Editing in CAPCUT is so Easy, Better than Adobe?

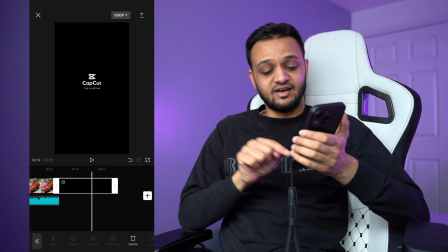Now you can actually click on that last video there and actually click delete, and look at that, it's gone.
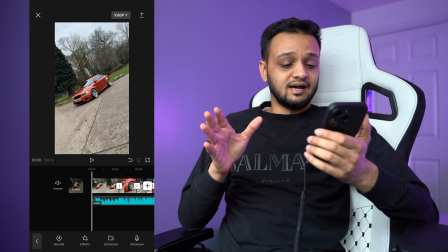So let's watch that back now, and just with very minimal, simple editing.
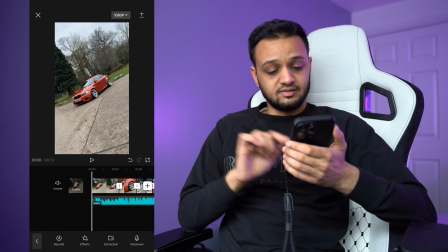That took me 11 minutes, but let's see how that came out.
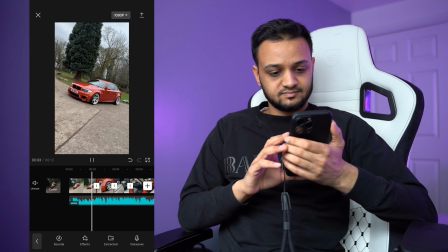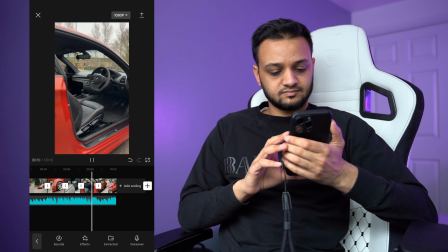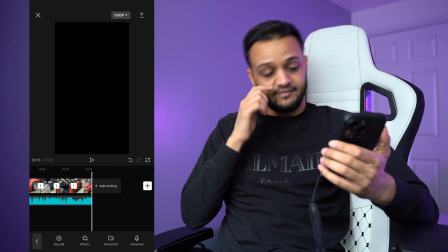So for our Instagram reel, I feel like that would do perfectly. Now the last thing I want to do now is fine tune the colouring.
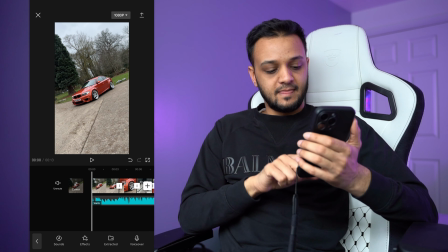It was a grey day, wasn't looking great. I'm going to use CapCut's built-in LUTs or filters,
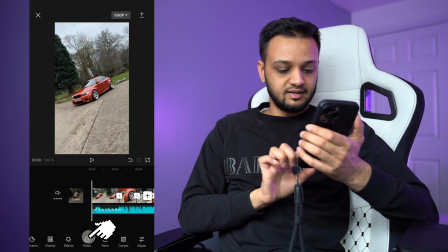which can be found at the bottom here, filters, and let's just test them out.
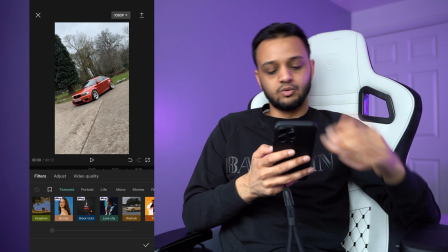Now there are some pro ones that look really good, so if you do want to buy the pro ones, you can buy them and use them instead, but I'm going to use the free ones right now.
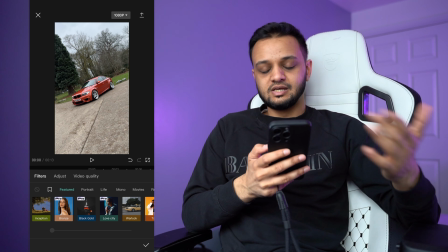CapCut is a free app, so if you're trying to do this on a budget,
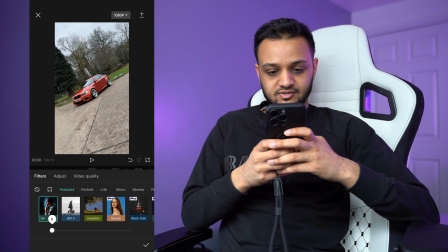and that one looks already, makes it pop, so from there to there, but you can fine tune again how strong it is, so I can set that to about 50 for example, and see how that looks.
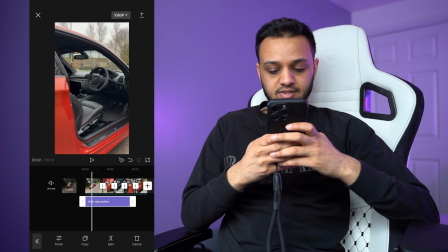Now the thing about this is it's going to only apply it to one clip, so I'm going to apply it to all of them so that it plays along all of them, and let's just see how that looks.
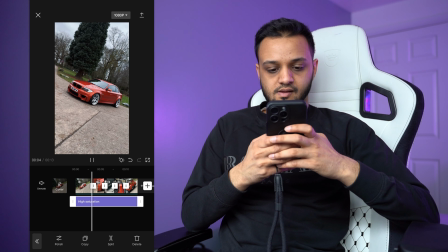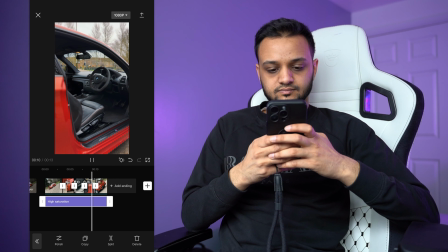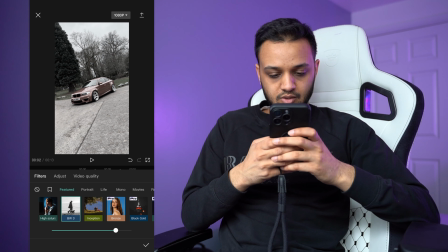I'm going to try a few other ones. Black and white, no. Inception doesn't look that good.
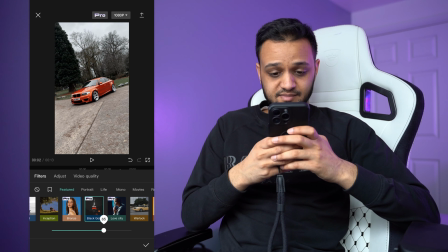Black and gold look really nice, but that is a pro one. But we can preview it.
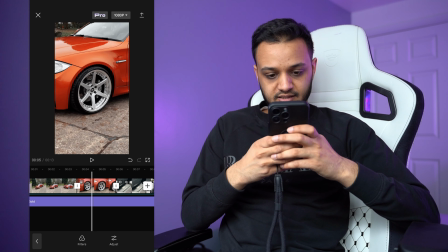Now one thing I'm going to do is actually, I don't like this video here because near the end it goes a bit weird.
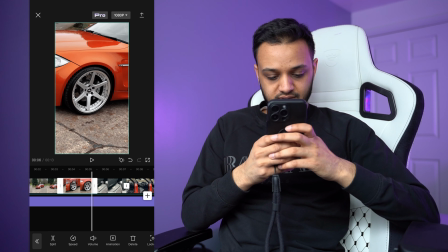So I'm actually going to crop that down and actually have to crop that back out again.
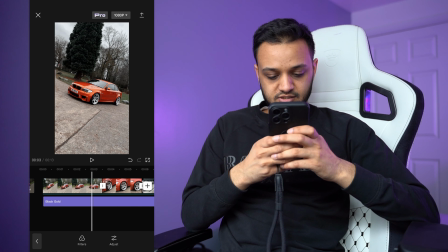And let's just see if that plays well.
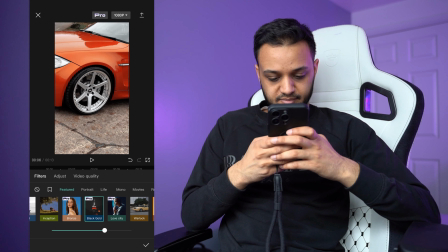Perfect. That looks a lot better. So let's try finding a free. Okay, that one there, Black Panther.
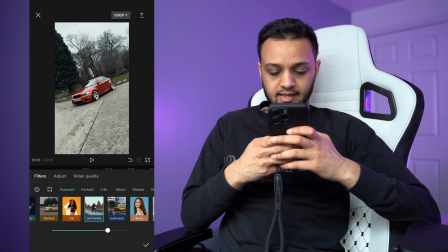It does make the car look a bit of a weird colour though, and I know Kieran's going to be like, my car's not got that colour,
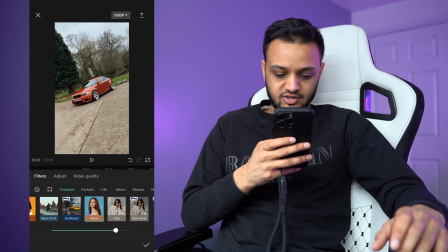it's a very specific orange, so for that reason I'm actually going to try finding another. Grey looks pretty good.
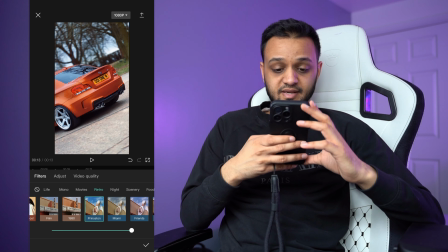Okay, now that one as well. That one actually makes the car orange look amazing.
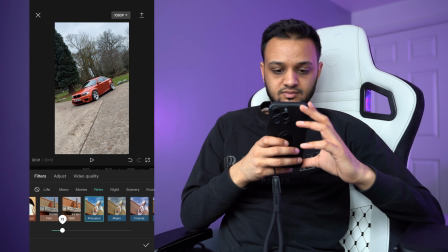Might be a bit strong, so let's tone that down. Has a bit of blue into the sky as well, so I like that.
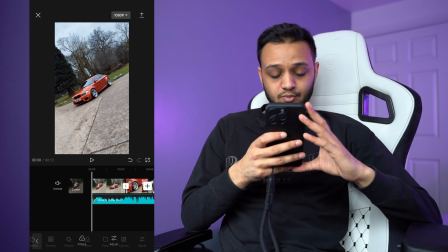I think 60 looks like a sweet spot there. Now that I'm happy with the colour grading, I'm just going to fix some of the colour grade.
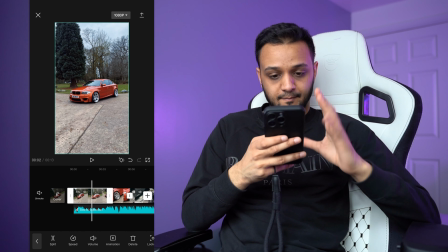This is just me being a bit more picky now. We could literally finish it off like that, but I find some of the shots are a bit dark. So I can do that by going over to adjust
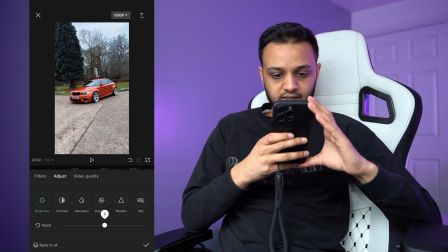and clicking on brightness, see what works. So I like the brightness there.
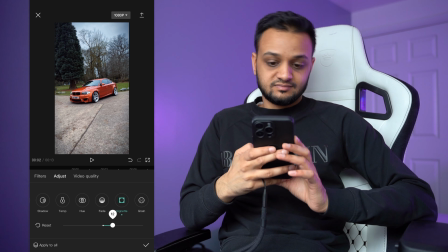It's the, could actually add a bit of vignette there. That actually pulls in the focus a bit more on the car, just a tiny bit. And we can adjust the shadows
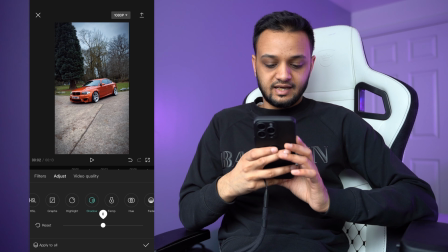because I feel like the highlights are kind of exactly where I want them to be. I don't want it to go too dark or too bright, but I feel like the shadows, you can see how the orange light really pops just by opening the shadows up a bit.
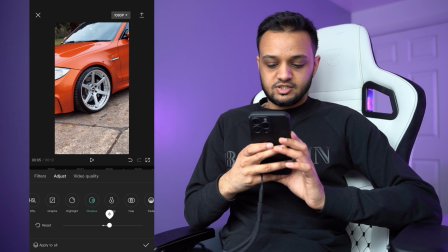And I can try doing something similar to this one, so let's open up the shadows a bit and add a bit of vignette.
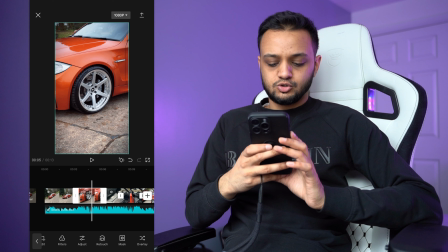Focus a bit more on the wheels. Let's see what the stabilizer, because this shot here is a bit shaky as well.
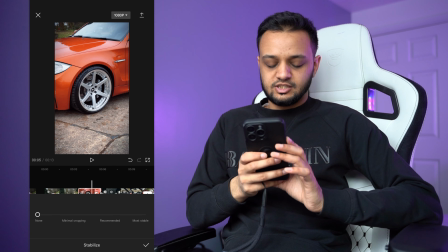Not too shaky, but let's just see what the stabilization does.
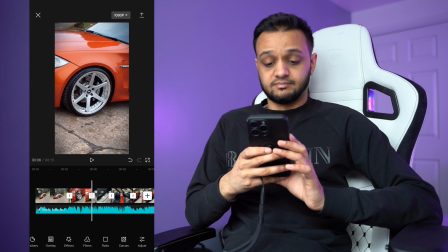You might make it really smooth.
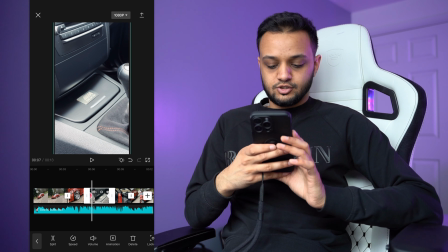I like that. I like that a lot. This shot here doesn't have too much orange in it, so let's see what we can do about that.
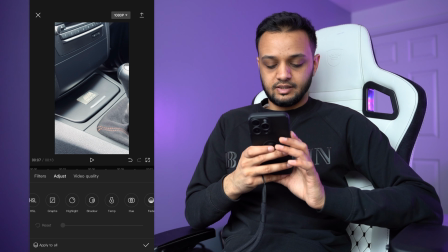Try making this one a bit pop.